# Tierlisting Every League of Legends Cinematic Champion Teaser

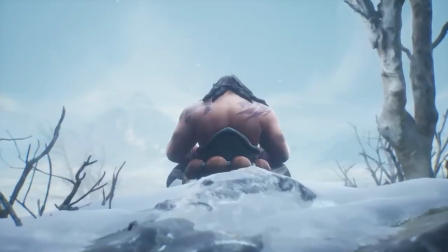(12:27)
The Udyr rework is a tale of two stories.
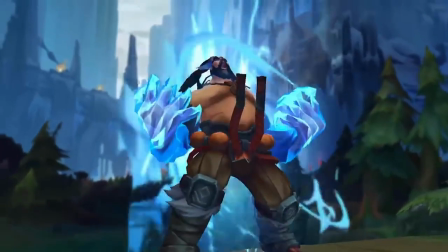(12:29)
Firstly, we have the really cool direction the trailer decided to take, rotating between Udyr meditating and reflecting on its different forms, while the gameplay then displays the form in action.
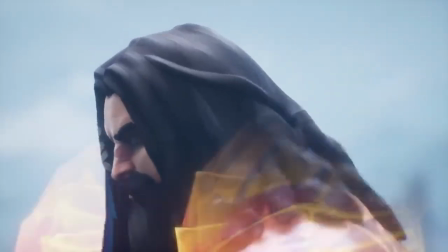(12:38)
It's a great concept, and we even get some really cool visuals with it.
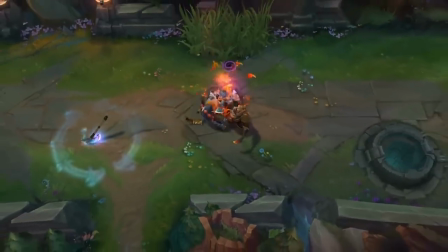(12:41)
Then we have the second part, which is the fact that Udyr has one of the most boring kits in the game from a visual standpoint, meaning it's really hard to make him look cool.
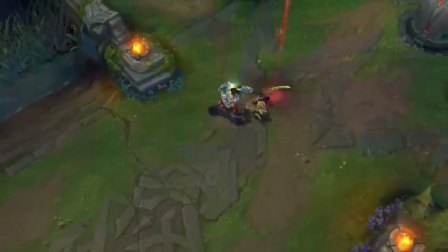(12:48)
It's the Pyke auto-attack problem, only multiplied tenfold. Credit where it's due though, they did really well for what they had.
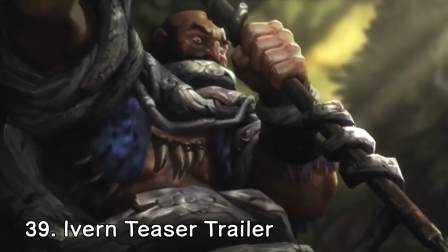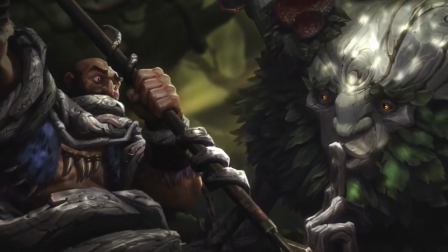(13:01)
Does this count as one of the Jump Scare Horror trailers? Because it definitely feels like one. Ivern's trailer actually packs quite a lot of neat stuff into it.
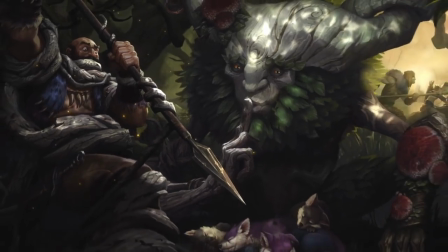(13:07)
Even though it's just one slow-moving picture, it shows off multiple visibilities, such as clues into what his passive is, his Q root, and his W push growth.
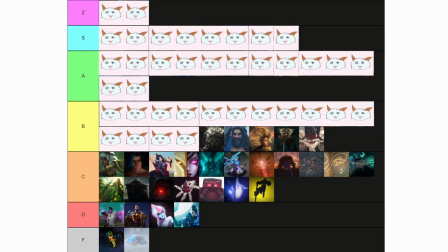(13:14)
It also shows you his personality and role in the world of Runeterra. At the end of the day, though, it is basically just one fancy picture with minor animations.
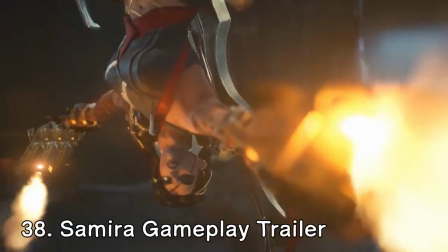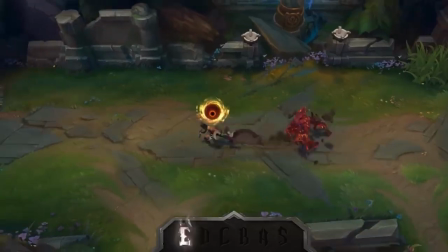(13:29)
Samira's trailer is another one with a pretty cool concept.
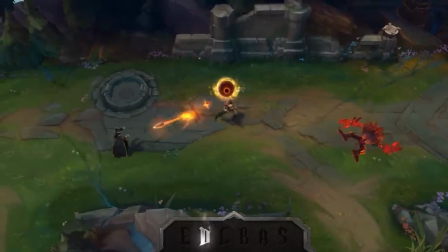(13:31)
It kicks off with a really nice cinematic with a super powerful-feeling gunshot, and then showcases the style bar while performing different combos of all varieties.
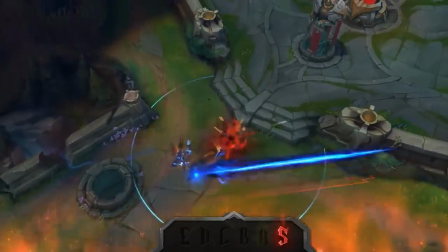(13:39)
My main problem with this one is that the ultimate feels pretty underwhelming in this trailer. There's no fancy zoom-in, no cool effects, no pan shots, no mini animation, no nothing. Just the basic ultimate. Unfortunate.
No matter what planet,
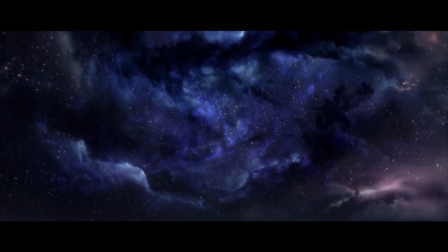(13:56) a galaxy.
Another simple one, but this one hits hard. We knew Celestial Beings existed before, but it had never been quite visualized at the level that this trailer went to.
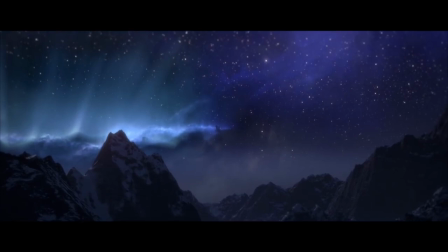(14:05)
It gives me the same vibes as the opening to A New Hope, where you see the giant spaceship flying across the screen, only for it to be engulfed by the shadow of an even bigger monster-sized ship above it,
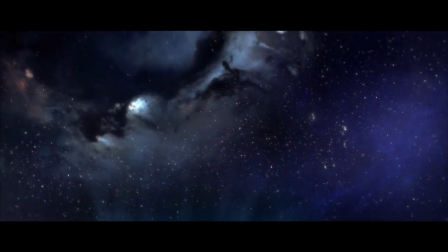(14:14)
only this time it's the visual of Aesol's massive hand sweeping across the screen to reveal his even more massive face in the distance.
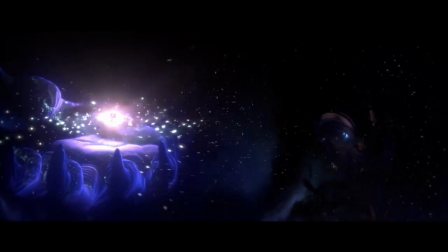(14:20)
While we don't get to see much other than that one cool visual, it's definitely one hell of a visual that skyrockets it past all the others clumped in that C-tier.
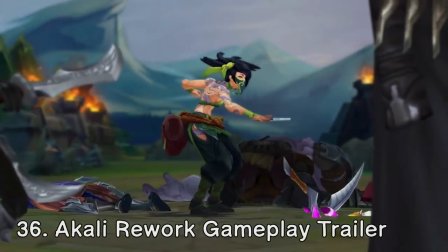The Akali trailer checks most of the boxes. It has a neat intro scene that ties into her lore and personality.
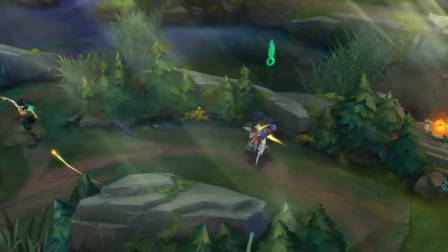(14:38)
The presentation and structure of the video are very good, and it makes you excited to try out her new rework.
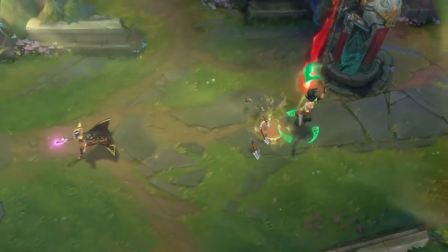(14:42)
The place where this one falls flat on its face is when you look at the mechanics of the combos in the video, as they haven't aged very well.
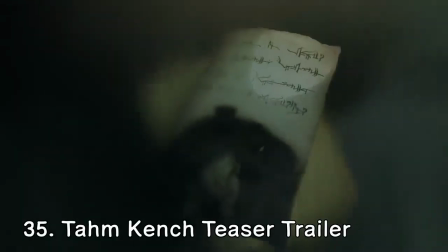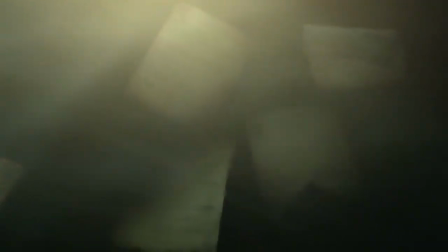(14:55)
This one is definitely interesting, and I could easily see why someone would dislike it and move it lower down.
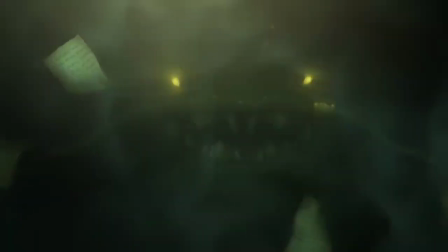(15:00)
In essence, it's three and a half minutes of dialogue with very minimal visuals and only one champion design reveal at the very end.
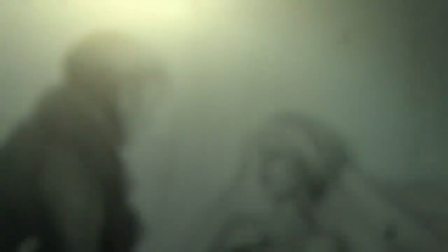(15:06)
For me though, I absolutely love the story being told and I think Kench's voice and delivery are great.
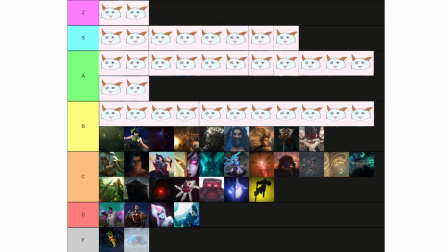(15:10)
Even with the lack of champion design or gameplay teasers, I still think the personality and lore building are enough to get it into the B tier.
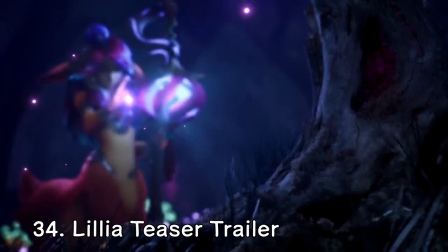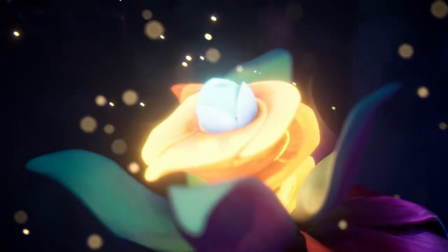(15:23)
There's a chance I could be biased with this one since Lilia is one of my favorite champions to pilot in-game, but this one does have a lot of stuff going for it.
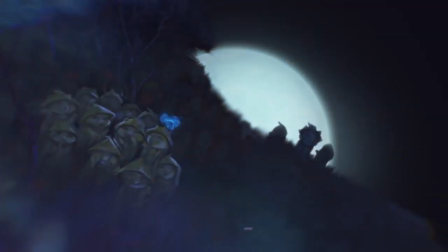(15:30)
I enjoyed most of the visuals, especially the sections with different Spirit Blasm skins.
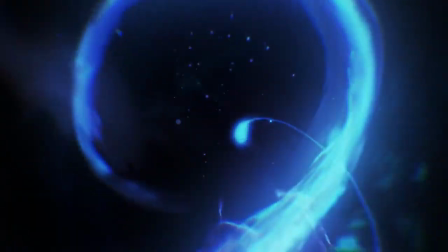(15:34)
The narrative is also great for explaining Lilia's personality and place within Runeterra, and we get hints into her gameplay design with her constant mention of dreams.
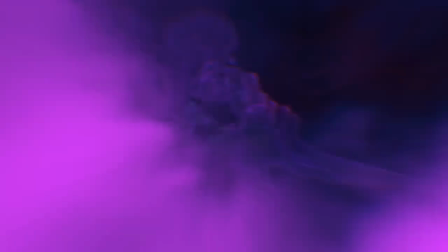(15:41)
My main issue with this one is actually pretty subjective, as I think her character model looks pretty unpolished, kind of like a clay figure almost.
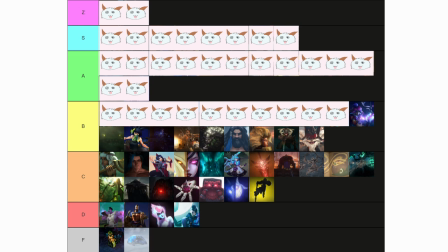(15:47)
I can see this one higher or lower for other people though and I'm kind of curious where the general sentiment on this one is.
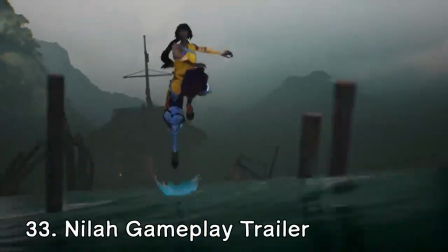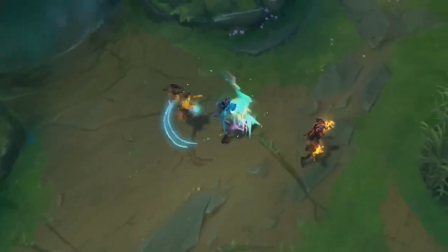(15:59)
This one adopts a lot of the current gameplay trailer features including a cinematic start and ending that connect with each other and smooth flowing gameplay shots with dialogue over top.
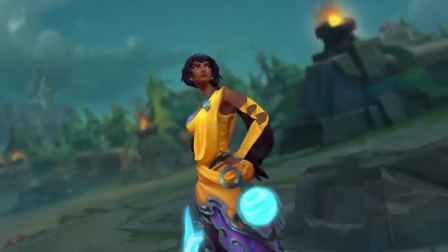(16:06)
This one definitely has some issues though. Neela's character model definitely is not suited for close-up shots as her proportions are completely off.
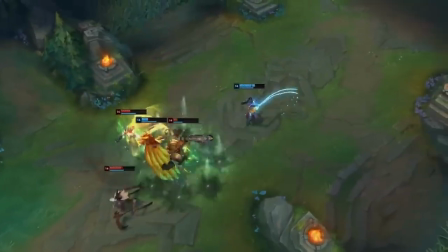(16:13)
Every shot that includes her hands or neck are completely cursed and I also have a big problem with how they showcase her ultimate as she flash-wolfs three people, one of which is a misfortune with critically low health,
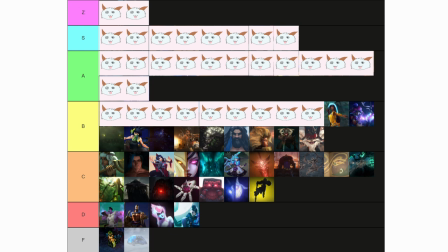(16:22)
and then none of them die from it. As mentioned before, I prefer gameplay showcases where damage is over-exaggerated for dramatic effect to make abilities feel more impactful.